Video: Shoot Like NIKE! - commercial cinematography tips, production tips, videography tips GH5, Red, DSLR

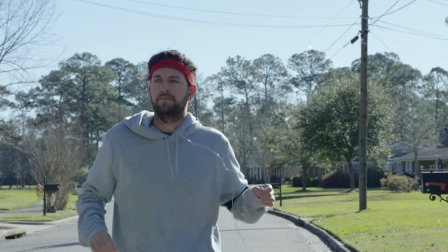(4:06)
And you can kind of see that there's nice backlight on him because we were very conscious of time of day when putting it together so
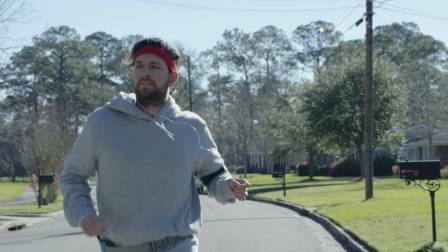(4:12)
that's one thing to think about if you're trying to cheat that nike look think about time of day don't be afraid of lens flares and just kind of
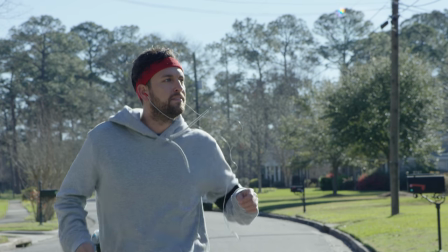(4:19)
go with it and of course you have to shoot some stuff slow-mo so again as i mentioned earlier there's a good bit of slow-mo going on
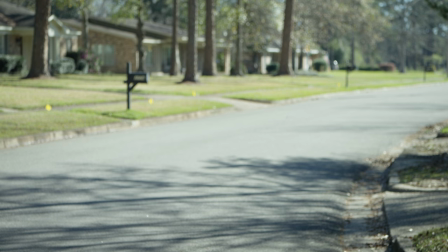(4:25)
in these particular pieces that's ed falling poor ed fell probably like 20 times ed delmore the other thing i want to talk about is looking
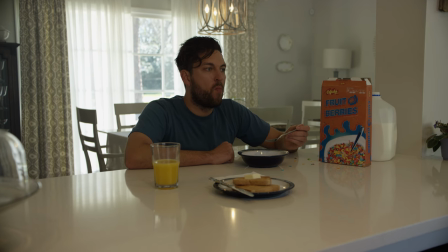(4:32)
at lighting constructs so for this particular scene here what we have set up is
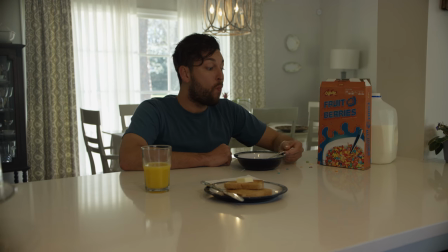(4:37)
uh it's on the camera's on the dolly you have the natural light coming in through the window behind them. That's backlit with a shiny board.
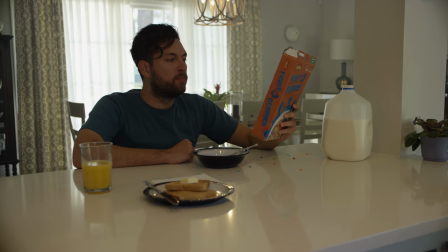(4:43)
And then in the foreground here, I'm going to freeze frame it. In the foreground here,
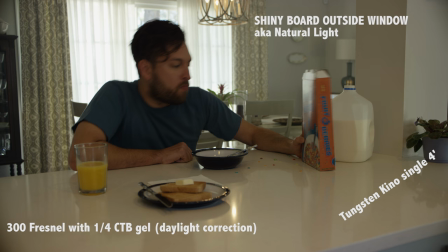(4:48)
lamp-wise, we have like a 300, and then we have a Kino tungsten bulb just shining just to glow them up, just really soft, soft, soft light that was tungsten. That said, looking at it, I was like, ah, it looks okay, until we decided to just do a take with the tungsten off, and you'll see a very dramatic difference that feels way more Nike.
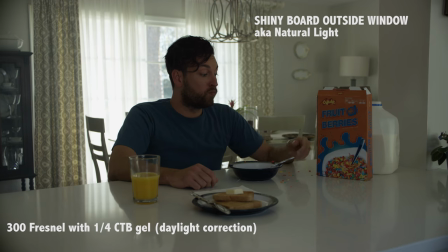(5:06)
So poof, suddenly we turn that off and we get much more of a Nike sort of vibe to it where it's all about backlight.
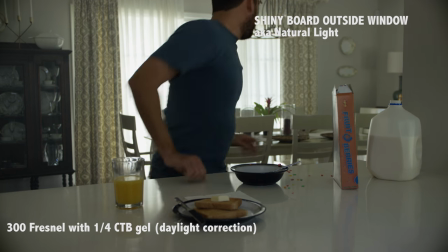(5:13)
A little unrealistic. Nobody eats breakfast without their lights on, but in Nike commercials and the style that we were trying to do, they did.
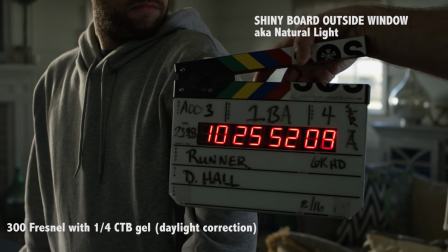(5:19)
We're kind of parodying those in that space. Unfortunately, that scene was cut from the film or cut from the commercial for other reasons.
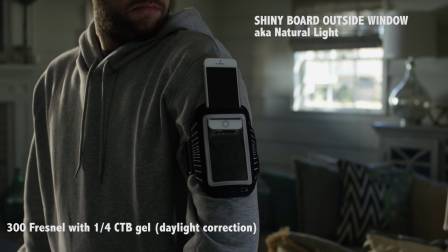(5:27)
So then punching in, we're keeping with that backlight. So again, the shiny boards blasting through that window, that rear window there, you can see a little kiss of light and then I had just a very simple 300 watt with a quarter CTB on the left camera left side of frame you can kind of see it on a shoulder let's look at
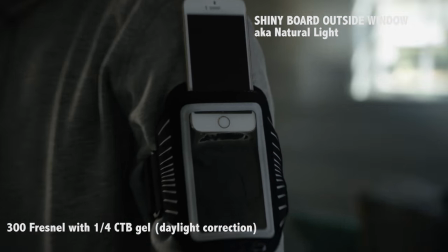(5:43)
that one more time you can kind of see it on a shoulder there that there is a a little bit of mixed light coming through
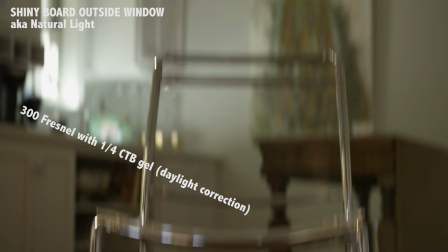(5:50)
versus that kind of bluish backlight just shining right over onto them just to give them an edge cut look how clean that image is that's using that optimo
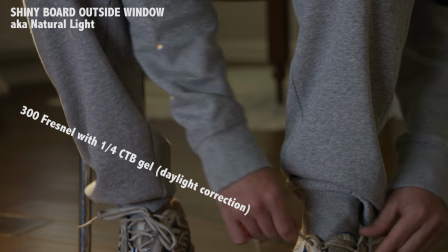(5:57)
zoom to steal that shot so in this space, same sort of thing, just natural daylight coming in through the window behind them.
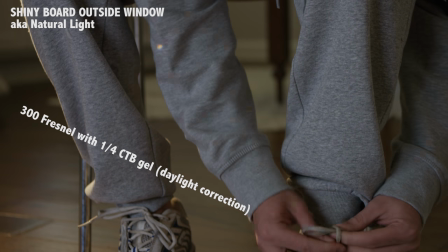(6:04)
And you can see a lens flare. If you look at the top leftish sort of part of the frame, you can see a flare there and then we'll get an epic one.
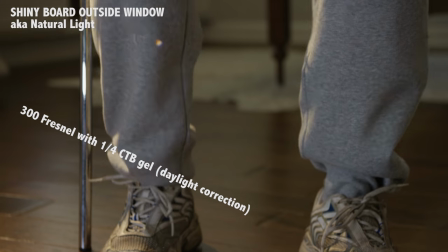(6:11)
Again, this is using that same 300 with quarter CTB just shining off of the back and look at that gorgeous light.
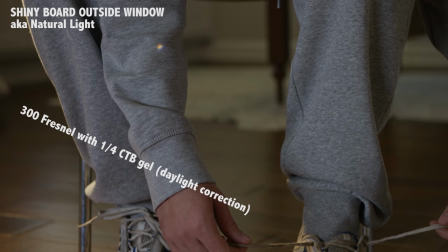(6:18)
So in order to do that kind of shot, all we have to do is literally make sure that we're just out of frame,
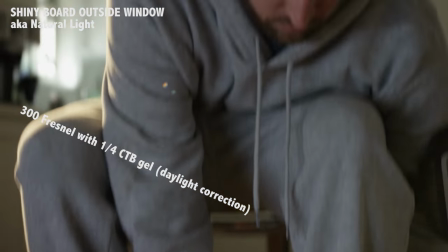(6:24)
mark it up, control your space. it's not a crazy amount of lighting it's just being very practical and thoughtful about the lighting that we're using I could have added a little more depth but we shot three commercials in a day in this house or near this house I should say so we had to be very
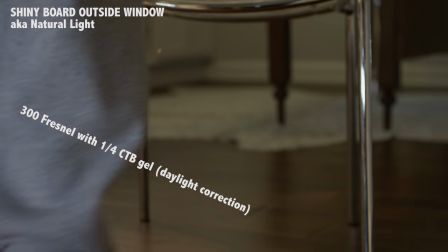(6:38)
thoughtful of how we approached it so looking at one more time you can kind of see he bends down starts tying it everything's outlined he's got a
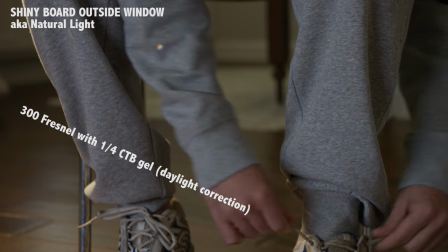(6:44)
nice cut outline on him nothing is overexposed or pushing any boundaries it's very very simple
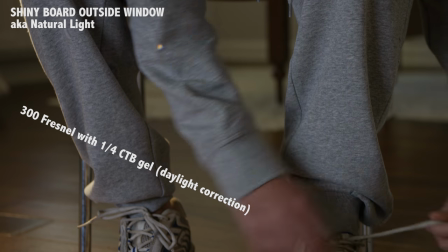(6:50)
and it's that's the idea is is keeping the lighting element very simple and then the lens flare comes in to give them that golden,
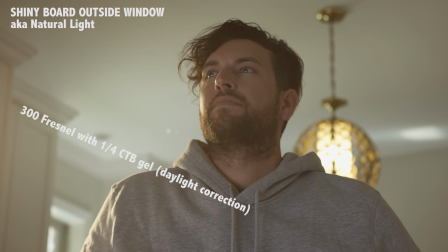(6:56)
I'm about to go do this. I'm going to do this folks. I'm going to run. Um, it's about exercise or whatever. So he's going to do that bit. Um, so then we'll jump in and let Jeff sit here and talk about the color, uh, on the spot. We have, uh, I did a little split screen gimmick on it. Hey everybody. Um, I am doing the breakdown of the, what are we calling the runner? Well, I couldn't remember what it was called. Sorry. Uh, yeah, this is a breakdown of the runner.
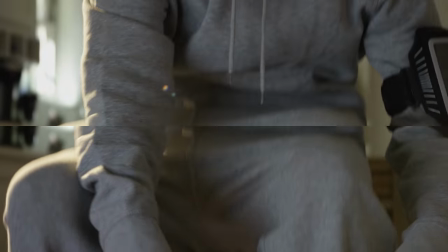(7:22)
Uh, It's going to be a pretty basic one. We shot this, as Drew explained to you, how we shot all this stuff.
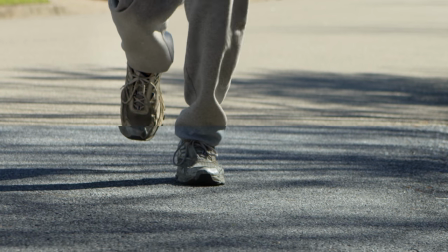(7:30)
For me, the breakdown comes down to trying to make this look more like a Nike-style shoot.
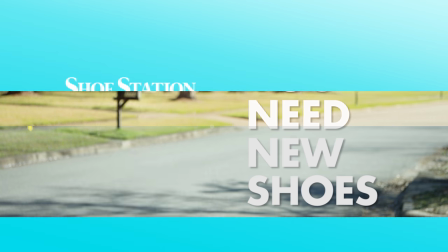(7:37)
We do our traditional lens flare, which we also sometimes call Nike.
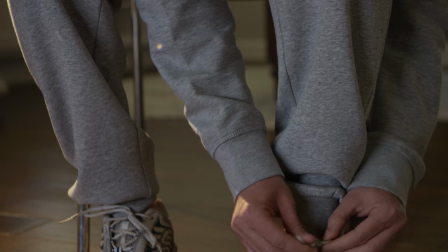(7:42)
But it's really summer, kind of warm, airy,
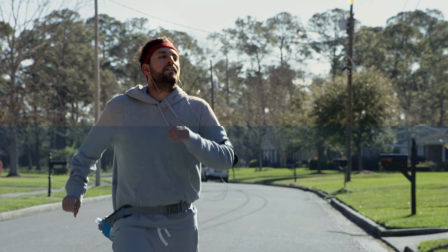(7:47)
early morning glow to it. so it's a
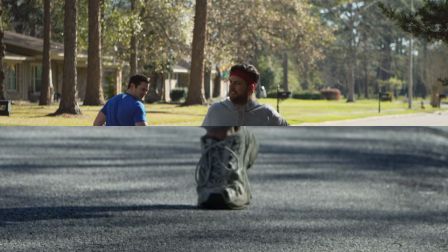(7:54)
nice bring the mids up a little bit make sure your blacks are down at the bottom and then you kind of bring your
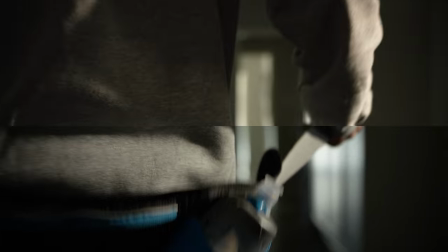(7:59)
mid tones and your highlights into a warm space and just uh make it look
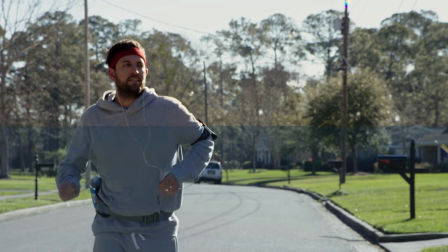(8:05)
nice and warm and beautiful i guess is the good word to use for it uh
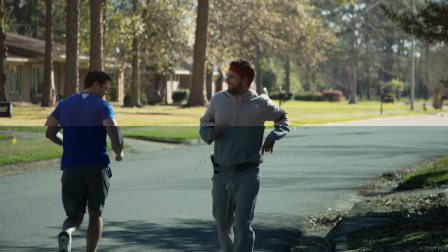(8:11)
it's what i like to call warm it's my basic go-to uh commercial grade that everybody likes to try and go with but yeah
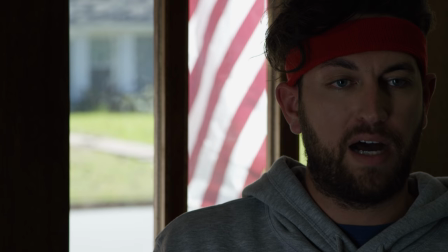(8:23)
that's pretty much it for the runner pop pause thin reach pop yeah pop
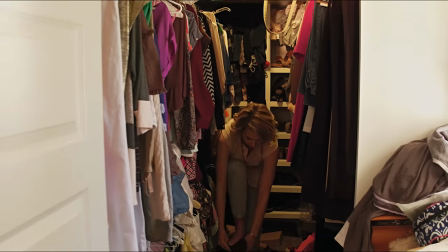(8:29)
smirk door okay so the second spot we did was for the women's line at shoe station they sell a ton of shoes right because they're
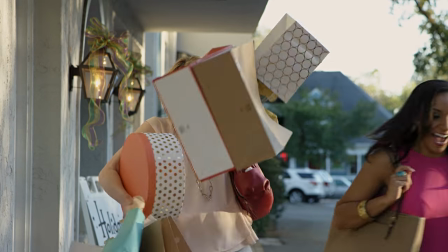(8:36)
called shoe station anyway in this particular spot we have this actress you know the lady's just trying to get out of their house her shoe breaks uh she
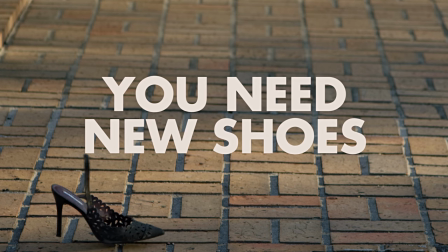(8:43)
trips and falls things go crazy uh the shoe lands in a perfect position as you can see uh in the same sort of vibe here where we go into
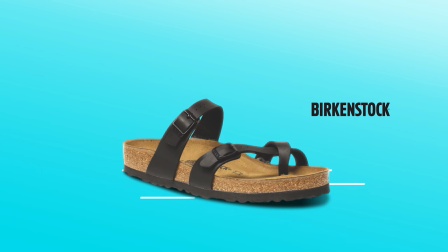(8:50)
the uh logo and the the blitz of various different things and the back end is like a template that i built so that we
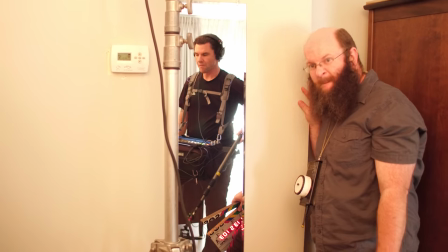(8:58)
could change things out very quickly and efficiently per their needs so here's a little behind the scenes footage jeff not paying attention look how
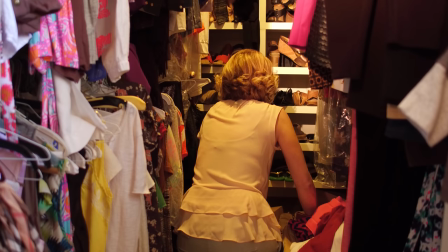(9:05)
long his beard is pay attention there he goes uh so again we're on the dji osmo thinking about the cameras that we had to use at the time again
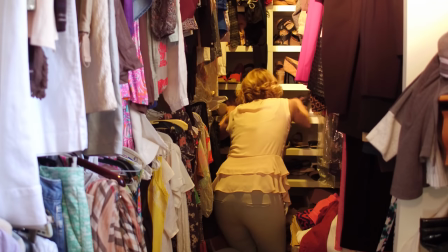(9:11)
gh5 was not readily available and so uh using the Osmo. I just wanted to do this walk back.
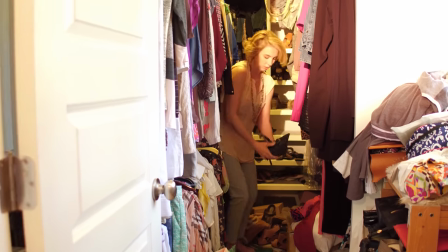(9:16)
Now this is not a take we used. I just wanted to show off Jeff's beard because you can see this is over lit.
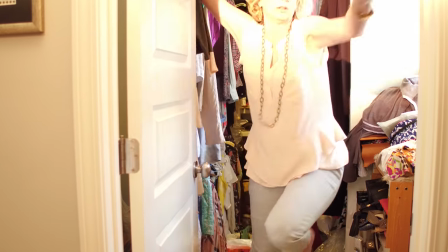(9:21)
It's way overexposed. It just looks like garbage. Luckily we found we're able to tweak the lights and get them where we need it.
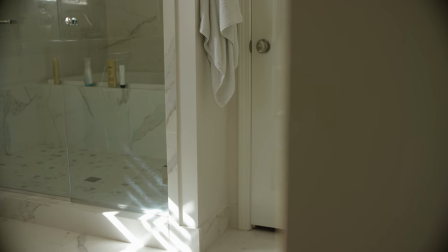(9:28)
In this particular sequence we're in a bathroom and again you can see the beautiful rays of light. We're on the Optimo. If you look at the very far left and right edges of frame you're going to start seeing some vignetting.
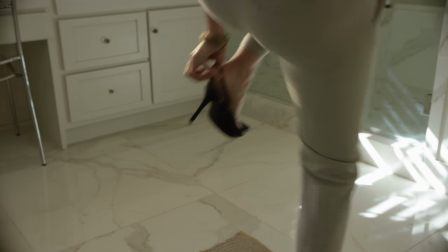(9:37)
That's the matte box showing through. She jumps into the frame, is bouncing around, just trying to get her shoe on, still struggling.
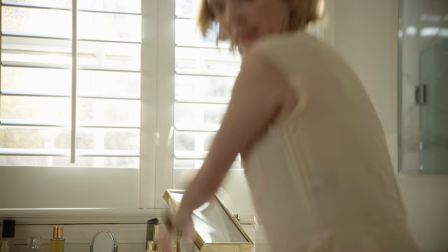(9:42)
Continuation from the closet commercial and then light coming through the window again shiny boards and maybe a soft kino bit this is something i want to talk about real quick with your actors one of the things that's really fun when you're dealing with with talent and again i did hire proper talent right so i went through a talent agency and they're really not that expensive if you consider the options you get from proper talent right so this young lady um is her name is aaron aaron is a completely amazing actress super fun to work with but she's also like turns out groundling trained and uh what's the other one in Los Angeles, and Upright Citizen. So she's got a ton of experience doing improv comedy. So we just started riffing and having fun on set within the time frame that we're allotted.
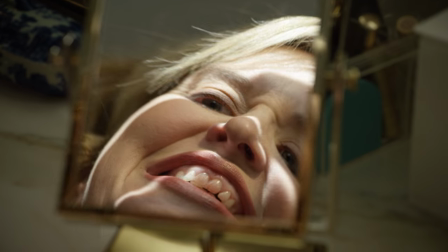(10:23)
So in this particular sequence, you're going to see here, Erin, we came up with this gag that maybe she had lipstick on her teeth because that's,
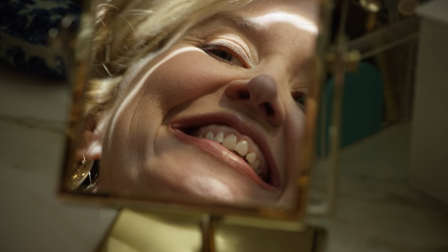(10:30)
you know, I don't wear lipstick, but it's a struggle that I've been told by some women is a challenge.
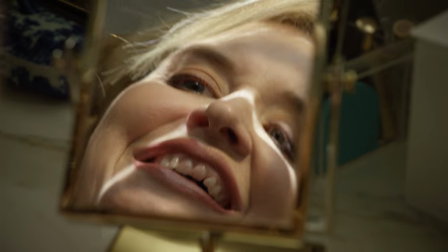(10:36)
So she has a lipstick on her teeth and she's got to wipe it off. And again, it slows it down. The other thing is, pay attention, this is shot at 48 frames a second, which is my favorite way to shoot.
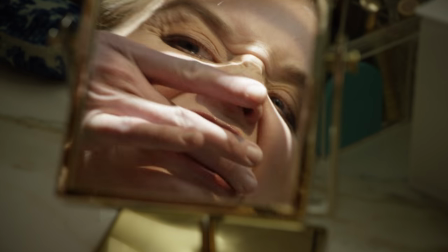(10:44)
And then I'm going to show it to you here in regular speed. So now we're at 200%. Look at that. It's real time, has a little bit of a shutter thing to it, but it still looks very, very, very nice. And so one of the things I like to do is shoot a ton of content at 48. I wish the GH5 would do 48 at 422.
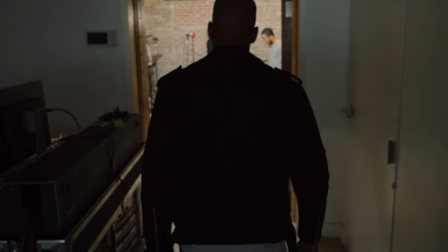(10:59)
It does not, but maybe one day it will. The reason that that's important to me is because that 48 look is a guarantee of sort of that
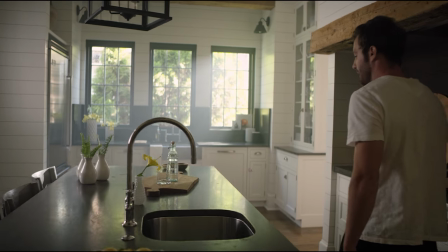(11:10)
lifestyle vibe that a lot of our clients tend to be like that a lot of our clients tend to gravitate towards.
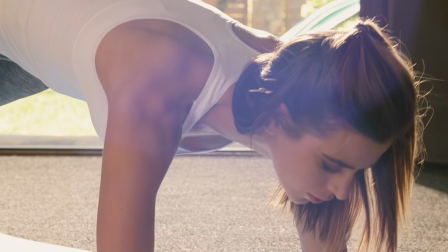(11:17)
And it's easy to fix it in post. The post side of that is you just speed it up to 200%. So because 24 is half of 48 and then all of a sudden you have a perfect measure of it. You can do little rampy gags or you can just keep it lifestyle. It also gives you more leeway in post. So just something to keep in mind. Don't go crazy on the slow-mo. The reason I like 48 because it's a perfectly divisible number. Remember, bad at math, but it does allow me a little bit of flexibility. If I need to retime a shot out, I can just slow, let the, let the shot play slow-mo and maybe draw some more emotion out of it.